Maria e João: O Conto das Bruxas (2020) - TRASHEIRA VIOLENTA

Olá pessoal, bem-vindos a Trecheira Violenta. Eu sou Osvaldo e o filme da vez é Maria e João, o Conto das Bruxas. Porque a gente realmente precisava desse subtítulo explicando sobre o que é a história de João e Maria, que ninguém nunca ouviu falar.
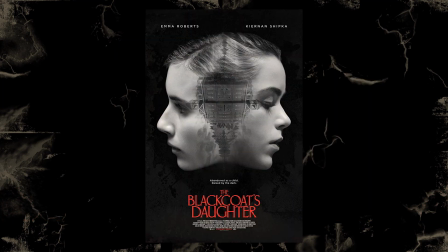(0:20)
O filme de 2020 é dirigido por Oz Perkins, que também dirigiu A Enviada do Mal, e aquele filme da Netflix, o último capítulo, que a gente achou bem chatinho aqui no canal. E ele também é filho do Anthony Perkins, o Norman Bates do Psicose. Mas talvez ele seja mais conhecido por atuar em Legalmente Loura.
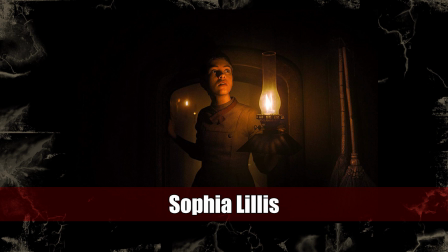(0:35)
O filme estrela Sofia Lillis, que é a menina do It, e Alice Creed, a rainha dos Borg no Star Trek. Quando eu vi que ia sair um filme de terror de João e Maria em 2020, a primeira coisa que eu pensei foi esse filme não tá uns 10 anos atrasado, não?
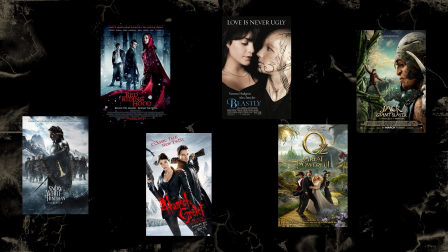(0:48)
Lá pro começo de 2010 teve essa breve leva de filmes que são adaptações meio terror, meio dark fantasy de contos de fadas.
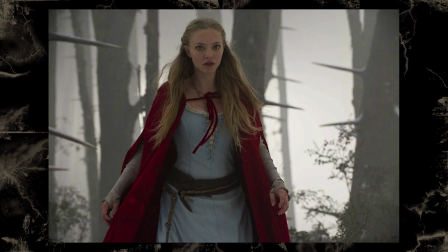(0:56)
Aquelas porra, tipo, Branca de Neve e o Caçador, Amanda Seyfried de Capuz Vermelha, ou sei lá qual era o nome daquela porra daquele filme E até mesmo João e Maria, Caçadores de Bruxas, isso aconteceu Mas aí quando eu descobri que era dirigido pelo Oz Perkins, eu pensei Bom, isso não deve ser a bagaceira que eu tô achando que vai ser E até que não é É um filme de terror que se leva a sério sobre João e Maria E ele até que funciona bastante Mas antes de falar dele, eu vou pedir pra vocês se inscreverem no canal se vocês não forem inscritos ainda comentem aí embaixo se vocês já assistiram Maria e João e o que vocês acharam desse filme também deixem outras recomendações pra gente falar aqui no canal e acompanhem a gente nas redes sociais também, os links estão todos aí embaixo na descrição do vídeo já vou deixar aqui também um aviso de spoilers porque é aquilo né, ninguém conhece a história de João e Maria e ninguém sabe que a bruxa vai pro fogo no final ops, spoiler a trama de Maria e João é a mesma que de João e Maria só que com mais bruxaria e com menos migalha de pão e casa
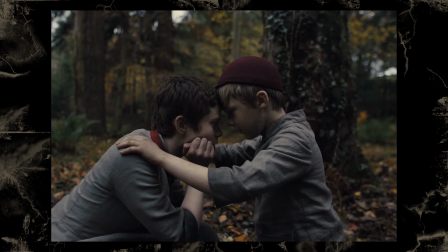(1:49)
de doce Maria e João são dois irmãos que são expulsos da casa da mãe E tão vagando pela floresta procurando uma vila pra morar ou alguma
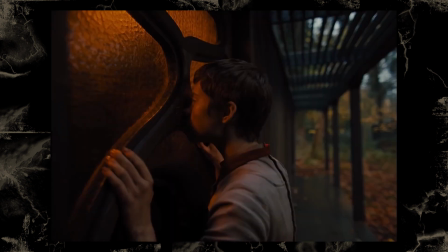(1:56)
coisa assim Os dois chegam em uma casa no meio da floresta Que tem essa velha mais ou menos simpática Que oferece comida e moradia e
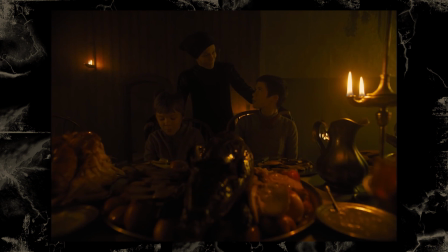(2:03)
tudo mais E isso parece bom demais pra ser verdade Mas eles ficam lá mesmo assim E a velha é uma bruxa que come criança E isso não surpreende
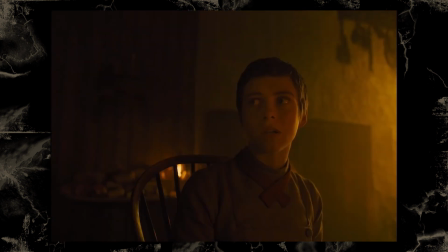(2:10)
ninguém A grande diferença dessa história é que a bruxa tá tentando transformar a Maria Em uma aprendiz de bruxa E ela tem que escolher o que ela vai fazer Então tem isso No fim das contas, esse acaba sendo um filme de terror conceitão sobre o João e Maria. E por mais que a história do conto de fadas seja meio bobinha e simples, esse é um filme que funciona bastante só pelo visual.
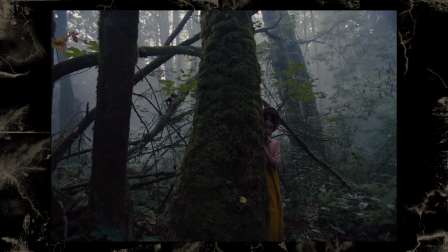(2:31)
Eu acho que tudo aqui é bem bonito e impressionante. A introdução do filme é uma história sendo narrada sobre uma menina que foi enfeitiçada por uma bruxa quando bebê. E ela já é bem impactante, assim, logo de cara. Serviu pra mostrar pra mim que o filme não ia ser a podreira que eu achava que ele ia ser. Essa introdução é filmada numa razão de aspecto diferente do resto do filme. Ela começa numa coisa mais widescreen, que eu achei bem foda, mas o filme todo depois disso, depois dos créditos iniciais, toma uma razão de aspecto mais quadrada, mais televisão. E eu acho que eu preferia se o filme todo fosse no widescreen, mas fazer o quê? O design do filme é ótimo também. Nessa história de introdução, quando eles apresentam a criança enfeitiçada e querem mostrar como ela é diferente do resto da vila,
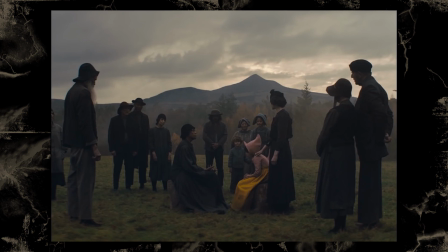(3:12)
eles colocam todo mundo da vila usando exclusivamente preto. Mas a menina tá usando uma roupa clara, uma roupa rosa, que se destaca bastante no meio desses personagens. Já dá pra entender que ela não pertence ali. E tem vários visuais e detalhes bons nos cenários do filme também.
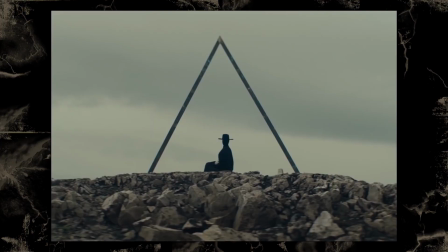(3:25)
O símbolo da bruxa e da bruxaria no geral no filme é bem simples, ele é um triângulo.
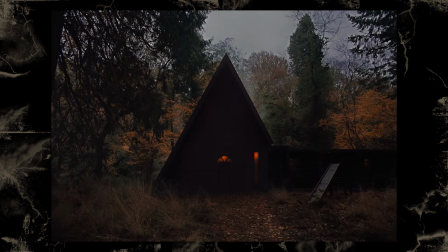(3:30)
E esse símbolo aparece em um plano ou outro, e por causa disso, a casa da bruxa e também a cabana onde ela guarda os machados,
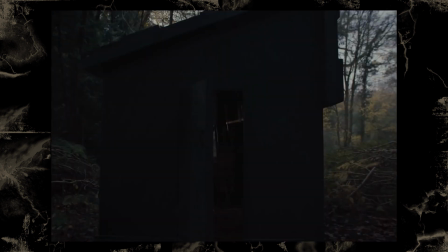(3:37)
tem um design bem triangular, que é diferente de uma casa comum. E tem vários itens da bruxa que são bem detalhados também. Tem aquele livro de bruxaria que é enorme e realmente parece uma coisa muito bem feita e bem antiquada.
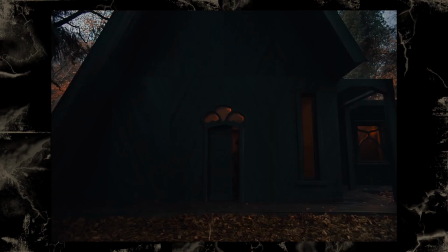(3:48)
E tem a janela em cima da porta principal da casa da bruxa,
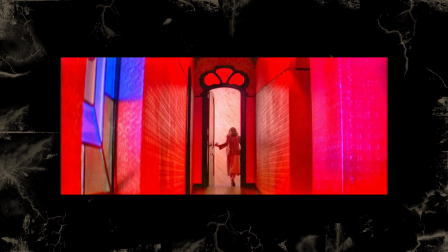(3:51)
que é uma réplica exata das janelas que ficavam em cima da porta na escola de dança do Suspiria original, do Dario Argento. Esse é o tipo de referência que eu gosto em filmes assim. É uma referência bem visual e que não é nada óbvia. E é aquilo, não faz diferença nenhuma isso tá no filme ou não.